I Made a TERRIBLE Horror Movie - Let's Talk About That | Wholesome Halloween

Nobody tells this to people who are beginners. I wish someone told me, all of who do creative work, we get into it because we have good taste, but there is this gap. For the first couple of years you make stuff, it's just not that good. It's trying to be good, it has potential, but it's not. But your taste, the thing that got you into the game, is still killer. It is only by going through a volume of work that you will close that gap and your work will be as good as your ambitions. And I'll explain that in a bit but before I do that I to give you the second quote which is by esteemed film critic Roger Ebert from his review of Battlefield Earth in which he
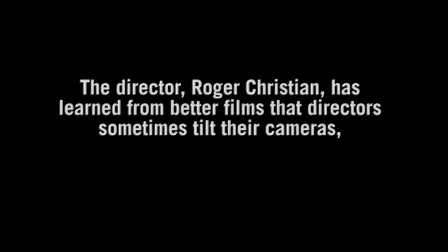savagely said the director Roger Christian has learned from better films that directors sometimes tilt their camera but he had not learned why. The last hallway as a thing as a creation sits somewhere between these two quotes. With regards to the taste thing I know exactly where this film comes from. I was not a big horror film buff at the time. I'd actually seen probably very little horror in fact. I was still very much learning but I knew so little as to not know that I knew so little and I had this image, an idea of what smart horror was because I was obsessed with Silent Hill 2 at the time and that was informing all of my creative endeavours.
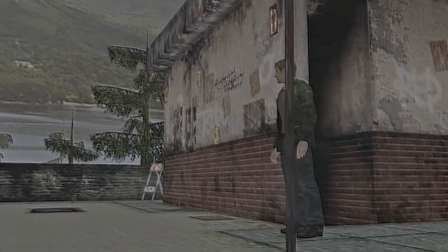Very quickly, for those of you who aren't aware, Silent Hill 2 is a survival horror game made originally for the PlayStation 2 console.
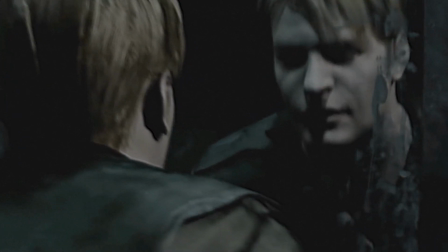It follows James Sunderland, a widower who receives a letter from his dead wife asking him to come meet her in Silent Hill.
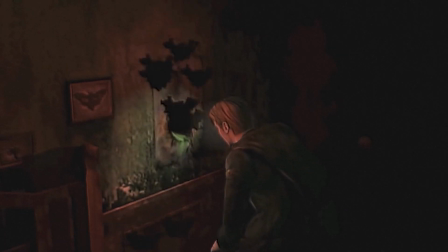Upon arriving, James finds the town swarmed with monsters. This is underselling some of the greater complexity at play, but the game relies heavily on visual metaphor.
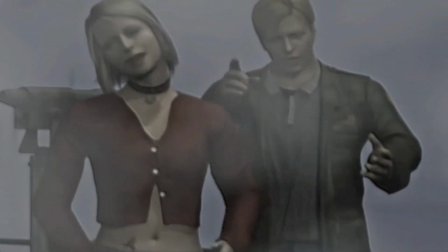Spoilers for a 19 year old game, but it turns out that James is being punished for some of his transgressions,
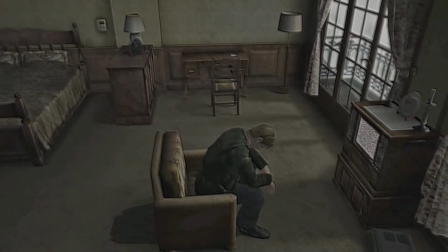the town being a physical manifestation alluding to something awful he has done and this is reflected in the imagery he sees.
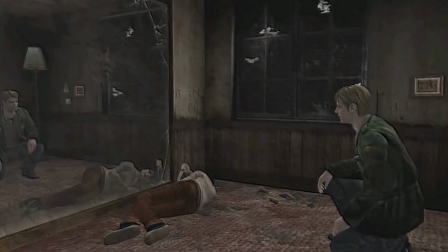This is made more clear when he encounters others in the town that see completely different things to him reflective more of moments in their lives,
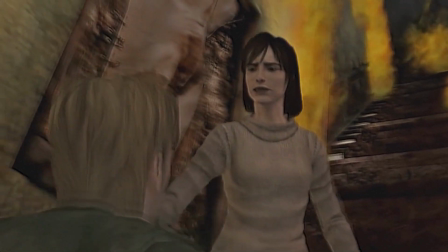like a woman who burned down her family home seeing a town on fire that James doesn't see.
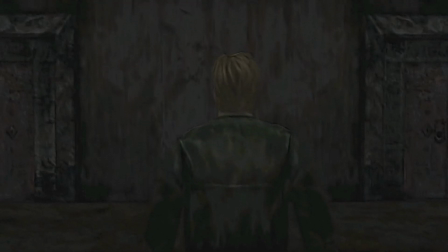Without saying exactly what he did, there are things in this world that reflect his actions. Sexualised nurse zombies reflect the physical attraction he felt for his wife as she was dying in hospital.
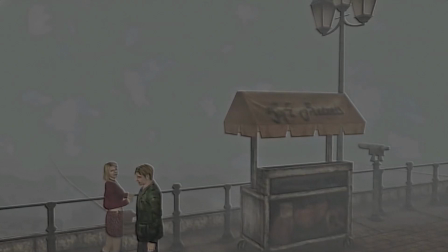There's a woman who looks just like his wife only way more flirtatious and promiscuous who keeps being killed repeatedly in front of him that adds to this torment.
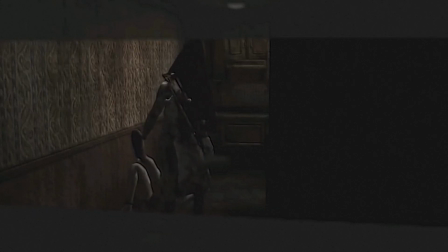And he's followed through town by a stalking hulking monster called Pyramid Head that represents his guilt and need to be punished.
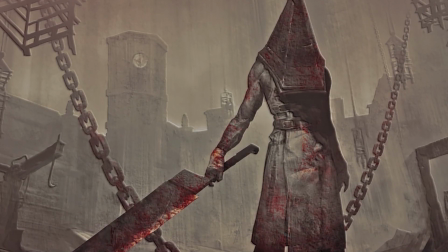The huge sword it carries around with it, a physical representation of the weight of that feeling.
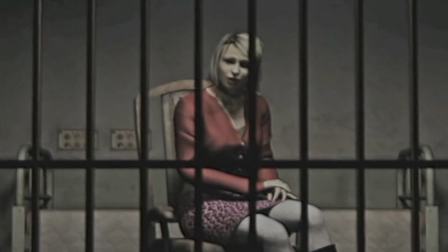He also represents some other things as evidenced in a scene with nurse I won't get into because it's icky and this video is pretty light-hearted so far. Point is, Top Hat Jack in this movie is my pyramid head, because my taste was Silent Hill. And I learned from Silent Hill that visual metaphor was a smart thing to do. However, much like what the Ebert quote is trying to get at, while I understood that that is a thing you can do, I did not understand why you would do that.
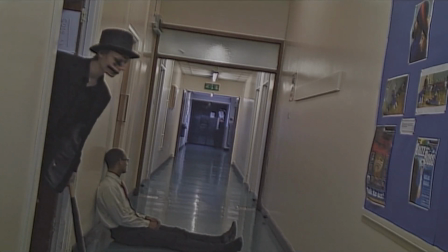The reason Top Hat Jack is called Top Hat Jack is because he is a twisted reflection of the protagonist Jack.
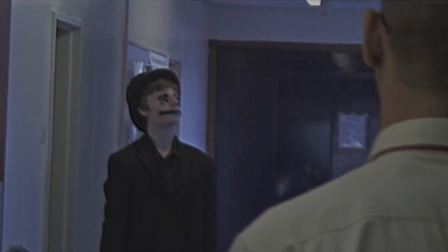This doesn't come across though because a his name is never said in the movie just in the credits and b visually the metaphor
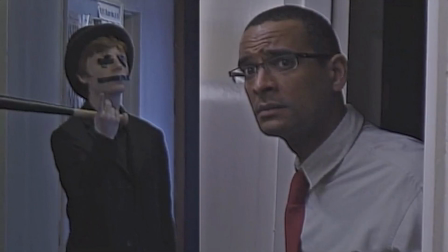falls flat because er well let's say there are some key differences in mine and my friend he has aesthetic.
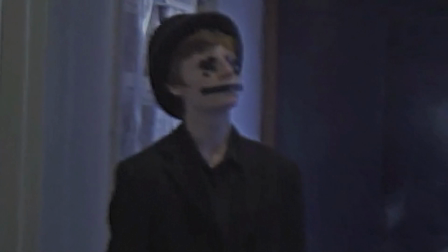I am a short skinny little white boy, I am definitely not this lad's mirror image.
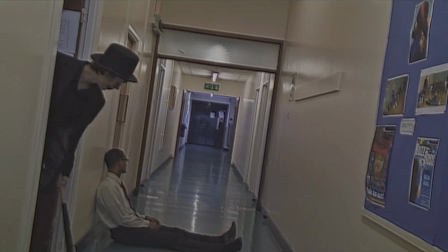The tape over the eyes and over the mouth was supposed to, besides making me look slightly more intimidating,
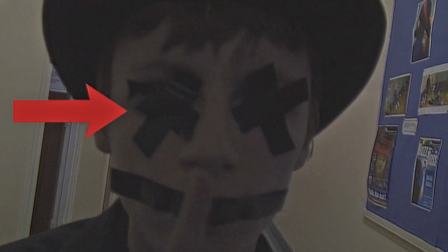symbolise Jack having turned a blind eye to his victims and he never said a word to anybody. You get it? It's visual metaphors! Like in Silent Hill!
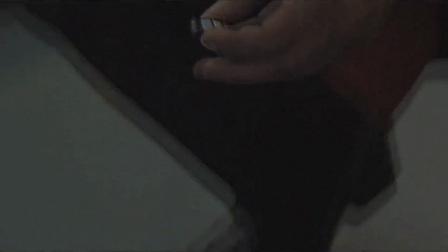And the protagonist saying the toy cars in this weird purgatory we created for him and the baby doll were very, very,
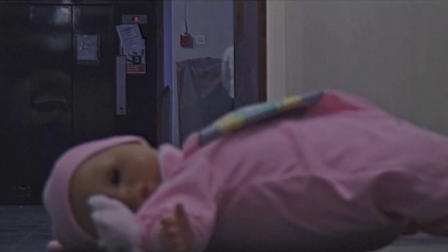very blunt on the nose nods to his crimes. the car representing the hit and run and
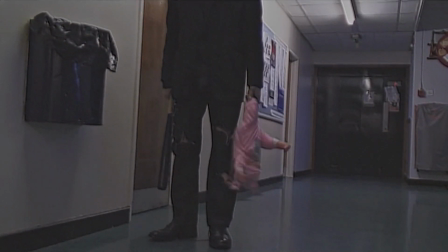the baby doll his victim a child and i know that's tasteless as shit now especially
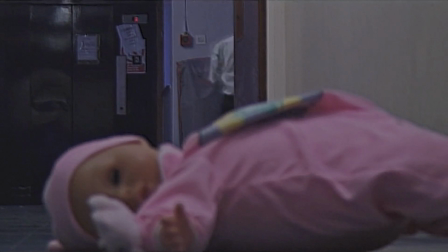when handled so badly but i was 16 and had the impression that this bleak horrid thing was somehow adult it's a dumb
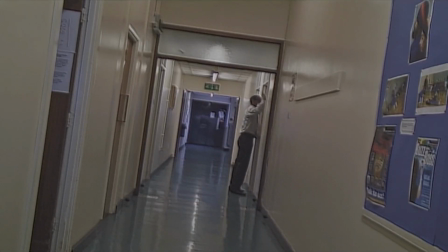tacky inclusion that isn't handled well but the thing is all these metaphors are all well and good but what's the point in any of them Why are they there?
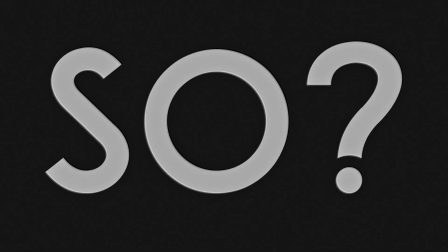What am I saying? They allude to the guy's crime, sure, but... so? When it's only five minutes long, the protagonist learns nothing.
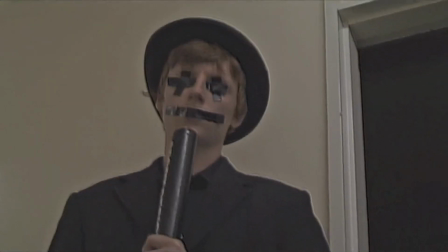We're obliquely told what happened anyway in this shitty little news report style thing that...
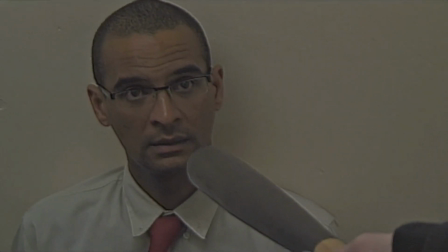What was I thinking? What does any of that achieve? Silent Hill 2 doesn't just have metaphors for the sake of it, they build on the world.
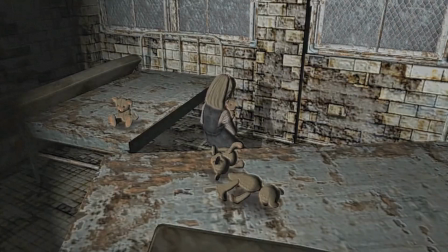We understand Silent Hill better when we realise everyone sees different things. The things each character sees tells us more about who they are.
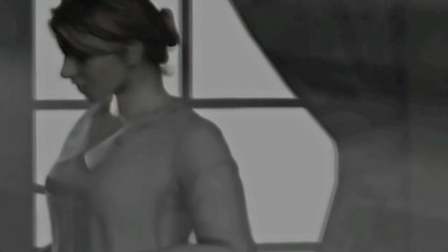The places the plot goes and the stuff James did is a lot more complex and morally grey than killed a child and ran away too.
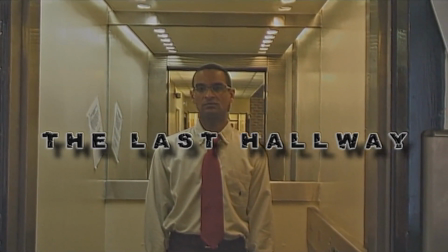This film is Silent Hill, made by somebody who fundamentally doesn't understand Silent Hill but knows that it's smart,
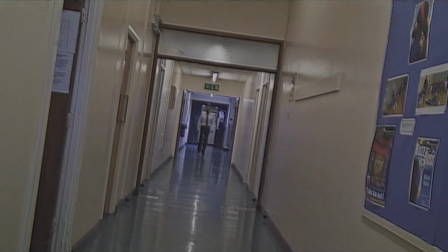understands that it's celebrated and thinks he knows why but hasn't quite grasped it yet.
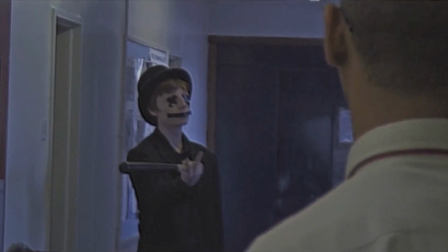So what we end up with is this weird mishmash horror movie made by a kid whose main exposure to horror at this point isn't even in the
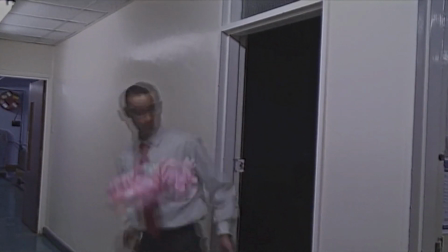same media format creating visual metaphors because he thinks that's what he's supposed to do but is not sure why ones that are either so abstract as
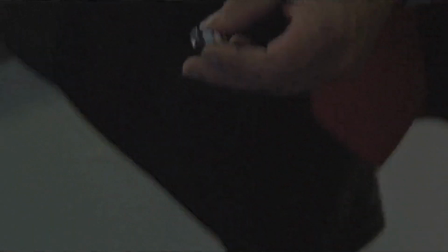to go completely unnoticed by the audience or so on the nose as to be almost childish and then to fill in the blanks where he can't just homage silent
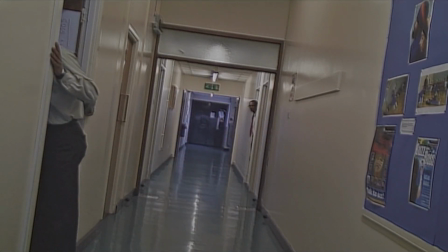hill with this punishment purgatory thing he's ripping off he just relies on flexing this one special effect he knows how to do which is just a split screen because he edited this shit in fucking Sony Vegas 5 or something. He hadn't quite evolved to the point of Avid and Adobe software yet.
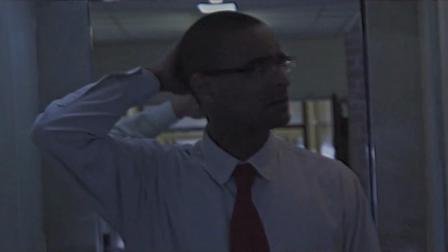And he milks that the entire movie while simultaneously populating the lulls with what he presumes horror is.
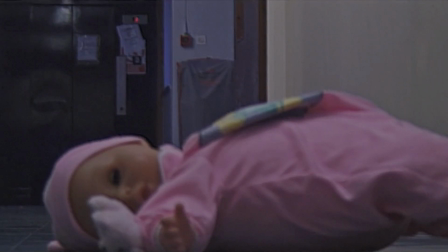Cynicism, jump scares,
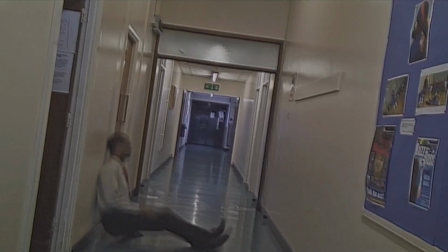violence and dark brooding misery with unlikable horrible people as both the leads and as the antagonists. And this educated guess of what horror is comes from what 10 maybe horror films I'd seen at this point in my life? 15 at a push in only 16 years of being alive? It's a disaster. It's a terrible, terrible short film on both a technical level and a narrative level. But it's also my first film. It's learning. I hate this film but I don't really.
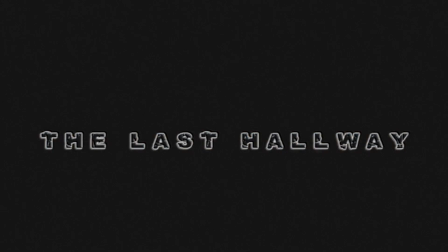I love it.
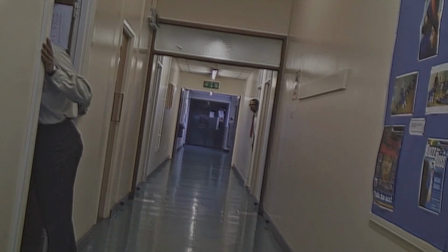I mean I do hate it in the sense that I'm looking back on it and it's it's so misguided and and so naff
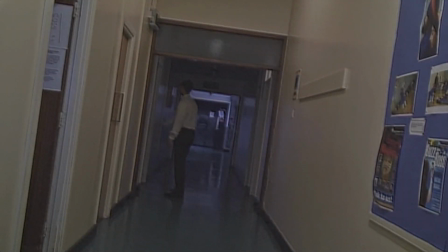but it thinks it's so clever and it's not and it's badly lit and it's badly shot and it's badly acted.